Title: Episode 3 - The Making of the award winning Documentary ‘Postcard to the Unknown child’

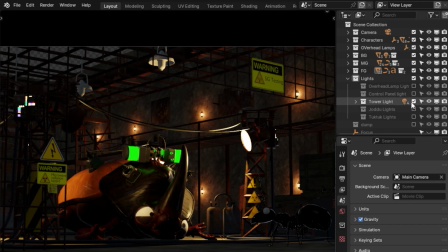4:15 His name is Jodu. Then we have lights on Jodu.
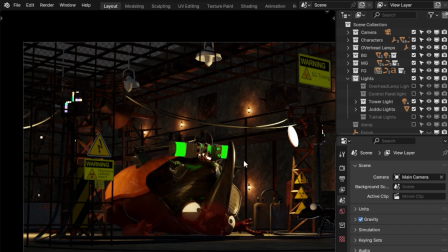4:21 Basically, these are fill lights to just fill in the shadow area.
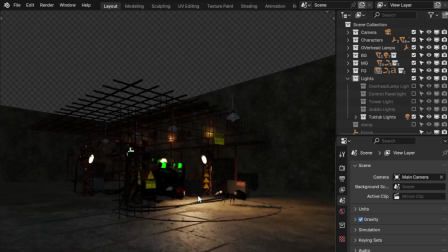4:26 Then we have the Tuk Tuk lights. So we have one key light over here.
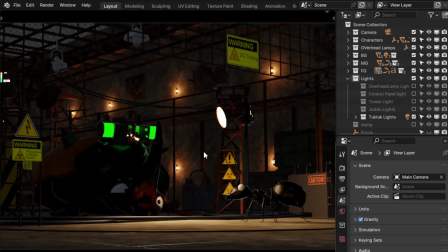4:34 There's an area plane over here. And there's one light that's just sort of lighting.
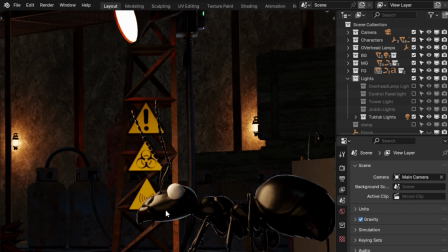4:42 It's a spotlight. This is the fill light. Just lighting up, just giving some highlights in the shadow area.
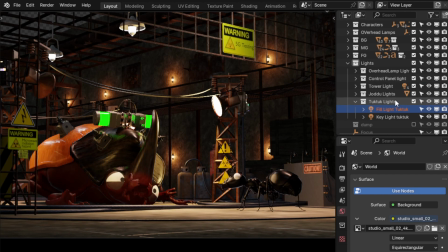4:53 And this is how all these lights look like when I switch on the volumetrics.
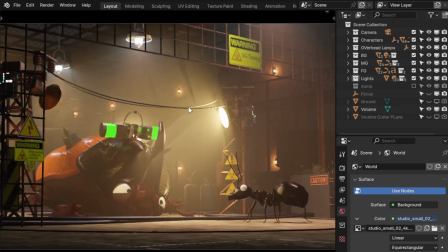5:02 And as I have said before, volumetrics there just glues everything together.
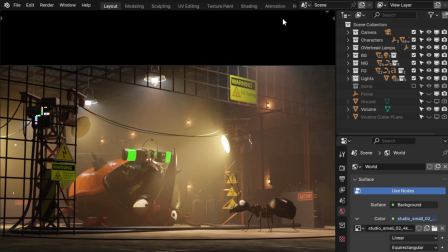5:10 This is how it looks like in Blender, and I render this out in Fusion for further compositing.
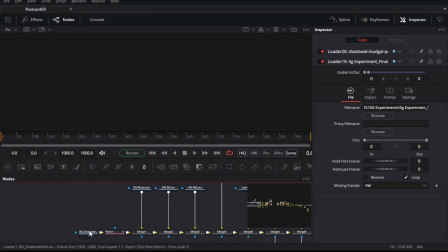5:17 So this is our Fusion composition. This is our background.
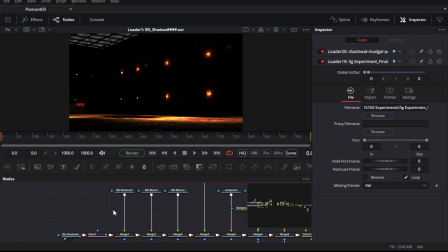5:22 I have rendered this in layers. So this is our background. These are boxes in the background.
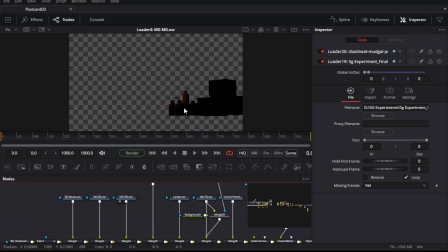5:29 This is the middle ground. This is the middle ground of the middle ground. I have Jodo. Then I have the lamps on top of him. Then I have the mid-ground background. I have the control panel over here.
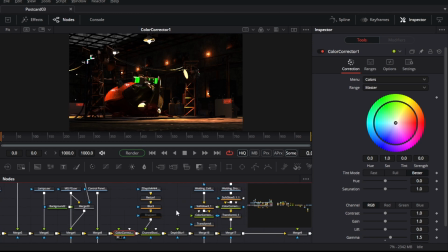5:40 And this is what it looks like when I merge them all together. Now it is pretty dark because this is OpenEXR.
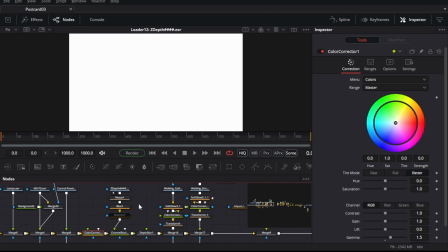5:47 So you need to color correct it. I have also rendered out a Z depth because as you see,
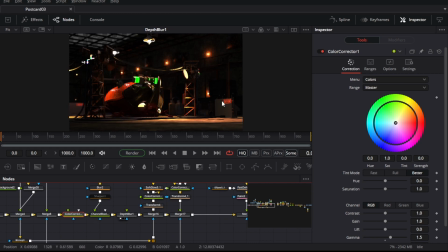5:54 I haven't rendered it with depth of field because I had to composite them in the post.
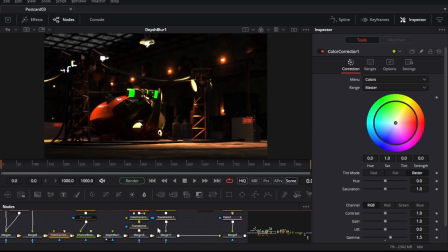5:59 So I had to render Z depth separately. Next, I have added these sparks here. There's sparks happening in this entire system. And then I have added our main character, Tuk Tuk, here.
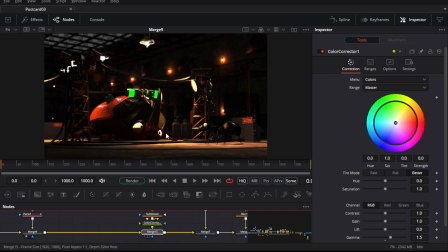6:18 And then I have also added some more sparks, this time a bit closer. And then I've added the cage, color corrected it, same color correction.
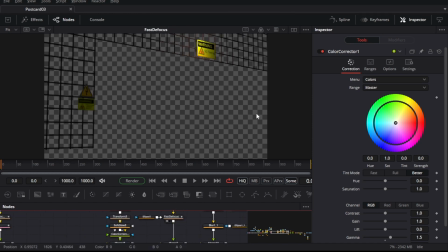6:30 I'll give it some defocus so that the focus is over this area
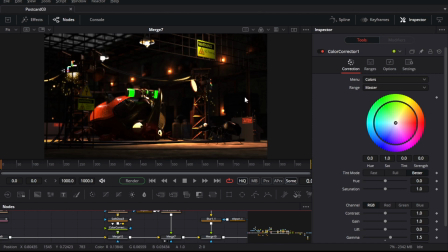6:38 where all our characters are going to be. This is how it looks like merged.
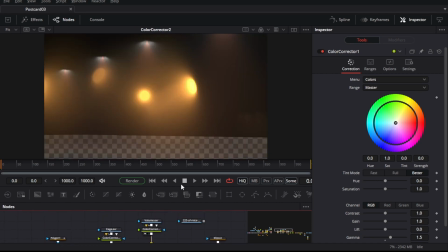6:44 Now I have added the volume. I have rendered the volume separately. I've color corrected this as well, and as you can see over here, these are some glaring bright spots.
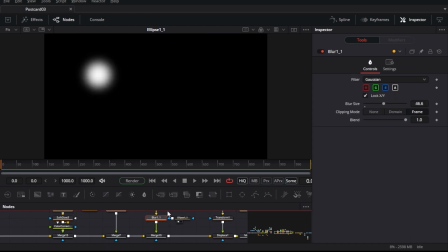6:56 So I just masked them out. Then I have added some smoke element and give it a displacement. So you can see over here. This is without displacement and this is with displacement.
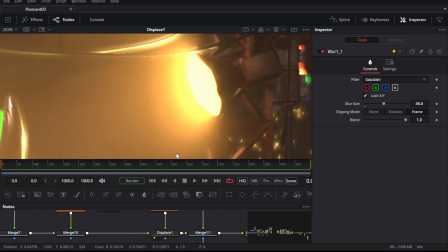7:12 If you have ever looked at a bonfire, you can see that there is this heat distortion happening at the edges. This is there to simulate that same effect. Next, I have some more smoke elements.
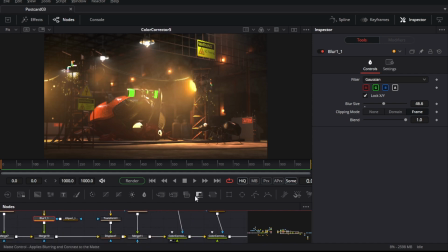7:28 And then a little bit final color correction because this too is a little bright, so I just dimmed it down a little bit,
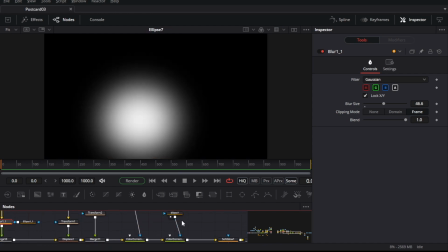7:38 brightened up our character slightly.
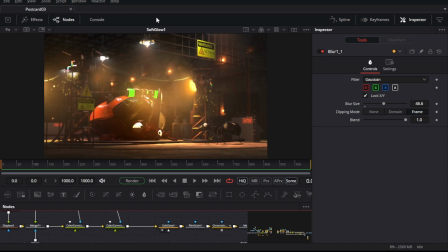7:42 Then I added some glow and I added some film grain, some chromatic aberration.
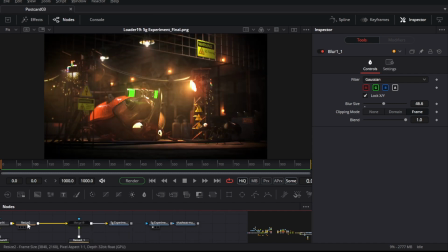7:48 Then I have given it some vignetting. I take the render from this Fusion composition to on one photo raw.
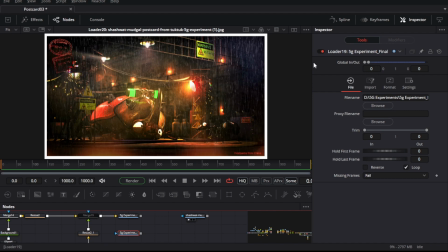7:57 It's the same process as before. I add some grunge texture, I color correct it, I add some vignette, and lastly it took it to affinity for finishing.
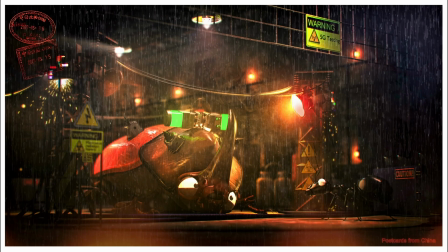8:05 I add stamps, text, and then this is the final result. Thanks for watching. I'll be uploading the other postcard soon. Until then, see you.